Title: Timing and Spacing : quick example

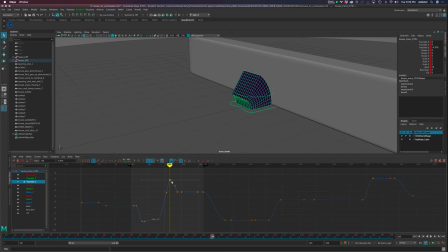But what I want to do here is be able to control it so that, at least currently where we're at, if I want to leave this flat, but I want this to be steep, because I don't want it to come up here. If this is flat, it's literally slowing down a little bit, just a tiny bit, before it hits the wall.
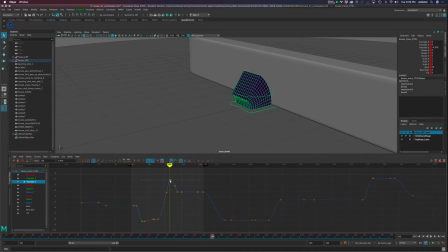Well, I don't want that. I want it to be going its fastest, actually, when it hits the wall. Poor little boxy. So what I'm going to do is break the tangency, the tangent curves, right? And this little icon right here, in fact, I had it up there. If I roll over, you can see it says break tangents.
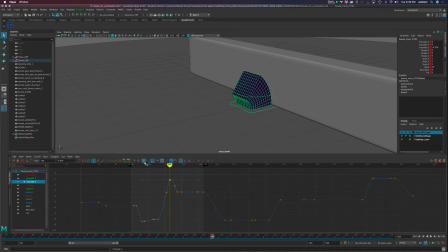And it gives me this V little shape, right? So I'm just going to click on this, and we get a new representation of these tangent handles. And if I select this, I'm going to have the move tool here.
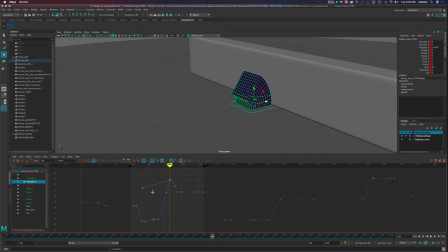And if I selected this handle, I can then start to bend it down, which is going to change the shape of this. So actually, before I do that, I'm going to just reposition this curve, right?
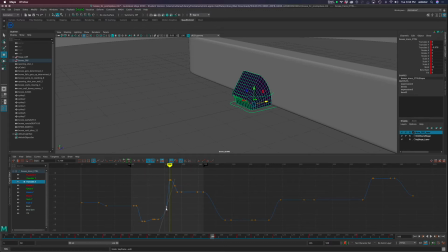So that it's a little bit slower at the beginning, and then I'll come back to this one. And I'll shape that, right? So that it's, in essence, pointing almost directly at it.
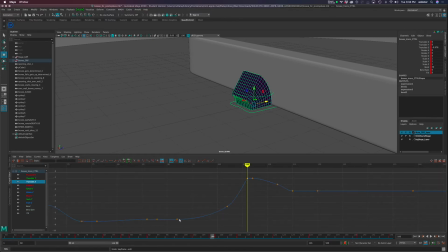And if I frame in on this, right, you can see slow, slow, slow, fast, fast, fast, and it's really getting faster the whole entire way. I really want some speed here, so I'm just going to manipulate the position of that curve. And let's just go ahead and play that. Right?
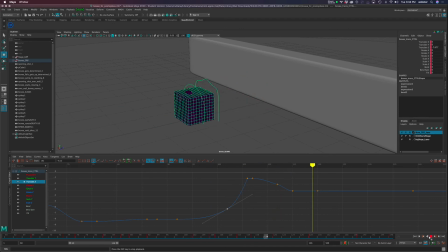So now it's accelerating, right, into the wall, but then it kind of pauses, right, when it falls back. And of course, that is because we have another keyframe here, right?
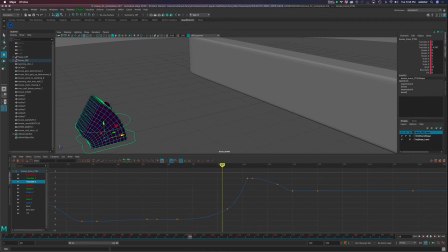So it's kind of slow and then builds up, and you'll see how much distance it covers in the last couple of frames, right? Sorry, stupid matching mouse. So it hits that wall, and then it kind of holds at that position, and then it makes its way out here.
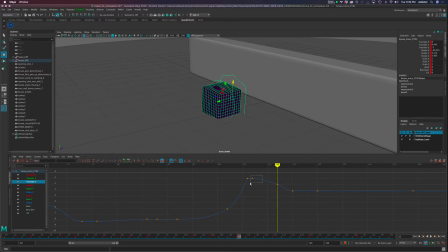Actually, I think I don't need that keyframe. Now, if I was doing a lot of squash and stretch, but Boxy for this, it doesn't really have any controls. It could, right? But currently it doesn't have any controls for squash and stretch from front to back or side to side.
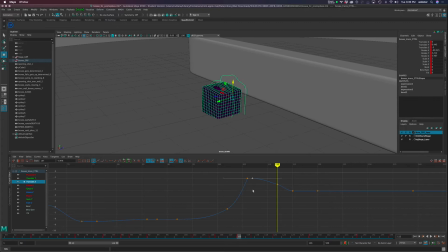It only has it from top to bottom. So I'm going to treat that as like a discipline, right? The whole idea that, well, Boxy can't do that. And if Boxy can't do that and can't squash and absorb its energy, I wish you could see me gesturing with my hands right now. The idea that it squashes and stretches on the tutorial, right?
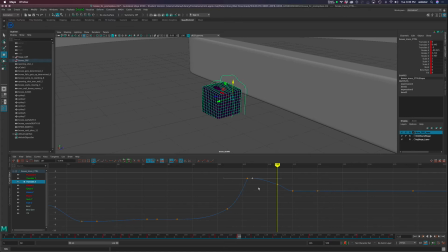But if it's going to hit the wall and it can't squash and stretch, well, then it has to bounce off of it pretty quickly. And that could be the case because it's just not a squashy and stretchy material, right? The stuff that makes up Boxy, it's, you know, kind of steel or chrome or something, I don't know.
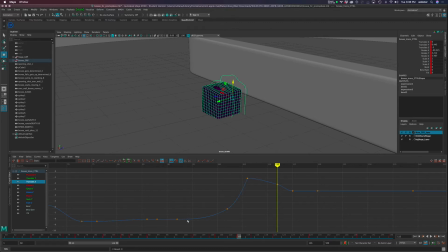So I'm going to select this keyframe and delete that. And just as I wanted it to hit really hard as it ran into it, I want it to immediately bounce off of it and then slow down as it rests. So again, you can see I have these tangencies, right? Or the tangent handles.
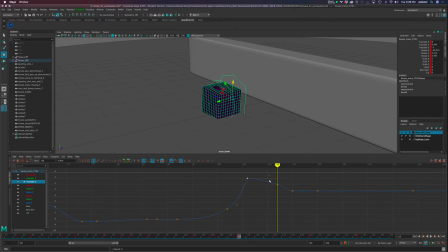Oops, so get that one, got my little move tool here. And I'm going to bend that one, and I'm also going to move that keyframe a little bit so that I get the kind of shape that I want out of this. You know, and if I need to, I'll just,
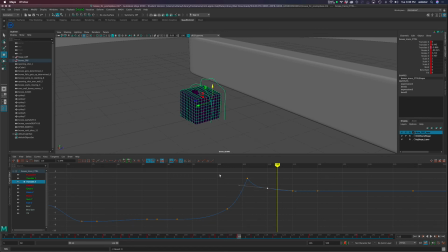right, and I can flex that however. In fact, let's do F for frame, see if I can see that curve. One thing I don't want it to do is dip, right? So this one's kind of flat. I don't want this to dip in such a way that it falls backwards.
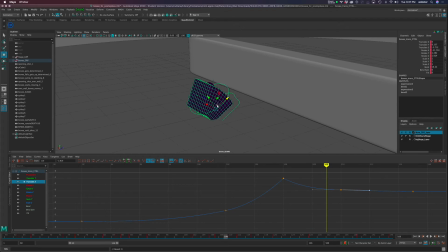I don't want it to slide and get to here and then go past and come back. I don't want it to overshoot, right?